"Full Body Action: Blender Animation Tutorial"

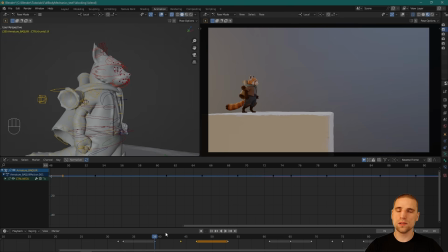[45:34]
And what I can do after is once I've done the breakdown, which defines the arc, I'm going to do the settle now, and it's just going to it's basically going to add an ease into that pose that we're going into.
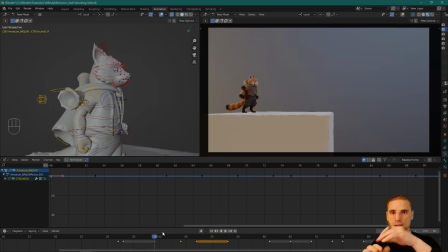[45:49]
And then I'll then focus on the feet again, that step. Maybe that step needs to come up a little and hit harder.
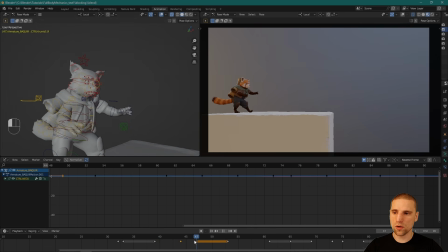[45:55]
So that's a secondary thing, is I'm just scrubbing near the end. And I'm deciding where I want to insert a key. I'm going to select all. And you can see what we have going on here.
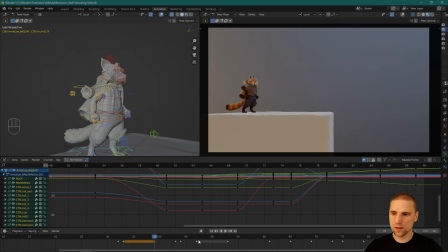[46:06]
This is our first pose, frame 39, second pose, and these two keys, which have a couple things, maybe like 6, 7 things keyed on the body, minus the different fingers. This is our breakdown. And now I'm scrubbing over, and I'll probably insert a key on frame 45.
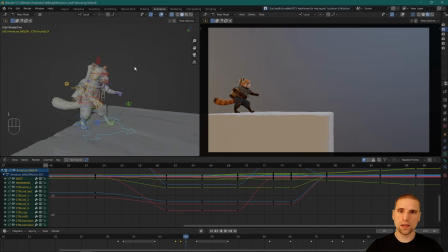[46:27]
So everything's selected, all the controls. I'm just going to hit I. I'm going to grab this keyframe, G, and move it over for now, maybe just to frame 51.
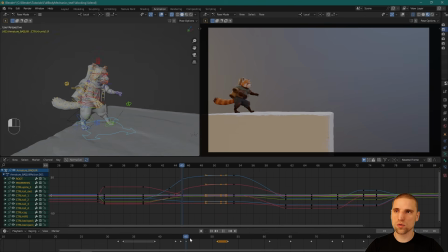[46:39]
So here's what we have in the graph editor. It's just being pulled. And if I scrub, it basically just adds a little cushion to that move. And that's important. It helps the viewer just see the movement a little better. What I like to do in Blender here is I have this keyframe selected.
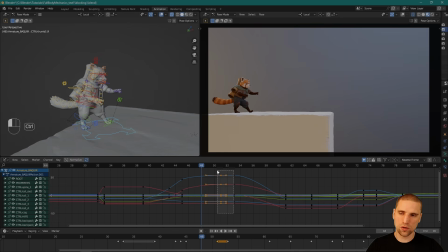[46:57]
I'm going to hit Control, deselect the key itself and the handle on the right, leaving me just the handle on the left. G and X, I can pull that handle. And you want to pull it so that settle is even stronger. It's not as floaty.
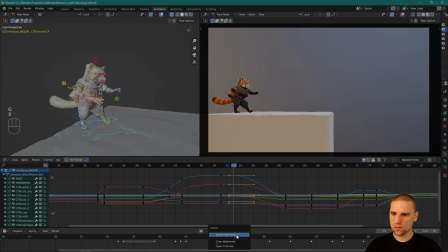[47:12]
What we can do as well, I'm going to just delete this keyframe here, 53, and just bring this over 53, so it's just a long settle.
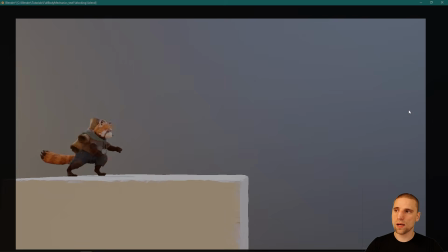[47:23]
Okay, let's just keep going with the action. But you can see how we're building it. Pose, pose, and we're defining all the action. And now we're adding some breakdown keys and settles, going block by block now.
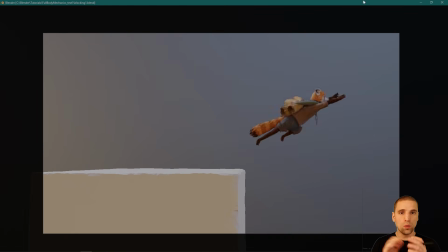[47:38]
So I just cleaned up a little bit of the footwork in those middle keys there. And now let's work on the last bit where he gets into his antic, that squash pose, and then that jump.
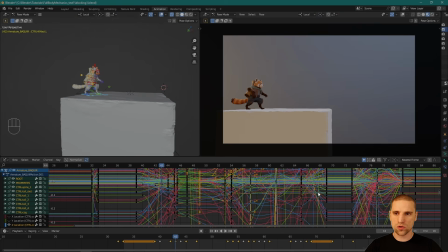[47:49]
So I'm going to select everything and just work my way to that section. A in the graph editor, period numpad, just to see everything.
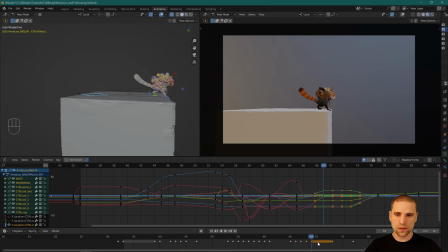[47:56]
And here's that hold. You can see it over here in the timeline. So I'm just going to move everything over. We're coming into that pose. Nice. And on an action like this, typically that last frame, I'll also start to craft as I get there.
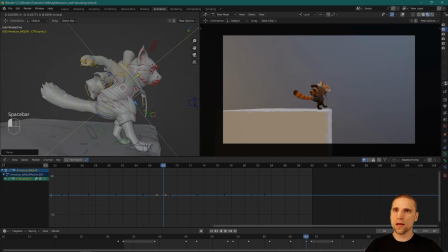[48:11]
And that way I'm just adding a little bit of drag as we get into that pose. Not too much. Cool.
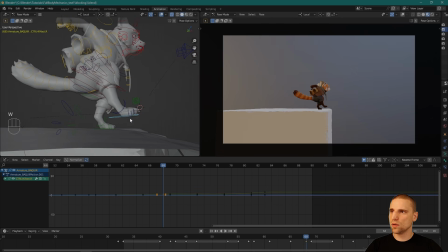[48:23]
Just adding a little bit of drag, and then this foot, the one that's going to land last, can just be a little more noticeable.
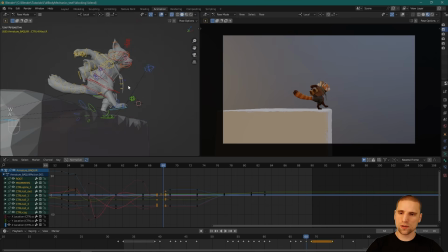[48:32]
Not much. Cool. A to select all, insert a key. And then here's that frame.
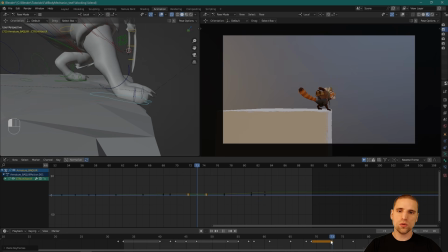[48:39]
So we're ready to start adding a settle. But before we do, I also want a pose that gets us into the squash, or that gets us kind of out of the squash into the jump. So that's what this area is for.
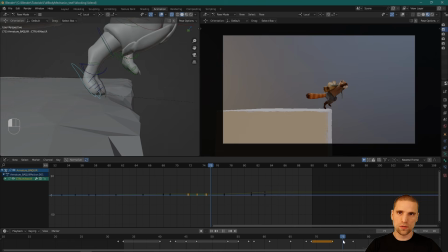[48:53]
I'm going to start working on the breakdown here, favoring this key here. So it's only 4 frames between these two poses. So I'm going to start working on the breakdown, but favoring this key. And so the breakdown,
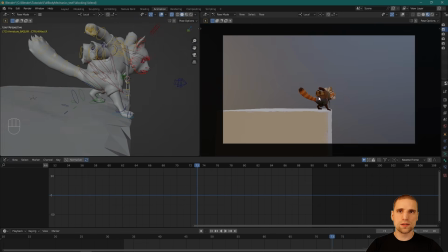[49:08]
instead of going in a straight line from here to where it is somewhere in this area, the breakdown is going to hold longer down.
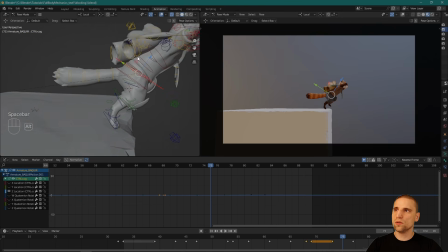[49:16]
So we'll start with the COG, and all I'm going to do is pull that COG down. It's still going to stay down longer. And so now the arc, instead of going point A, point B, it arcs down a little bit.
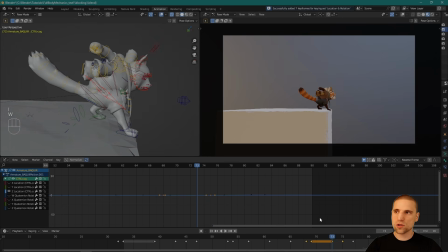[49:28]
And then when we jump, we're able to jump higher. And with any action, I find it simplest when I work on the feet first. This foot needs to be on the ground for this long, and you can just kind of get a sense of the timing that way, just by keeping the feet on or off the ground.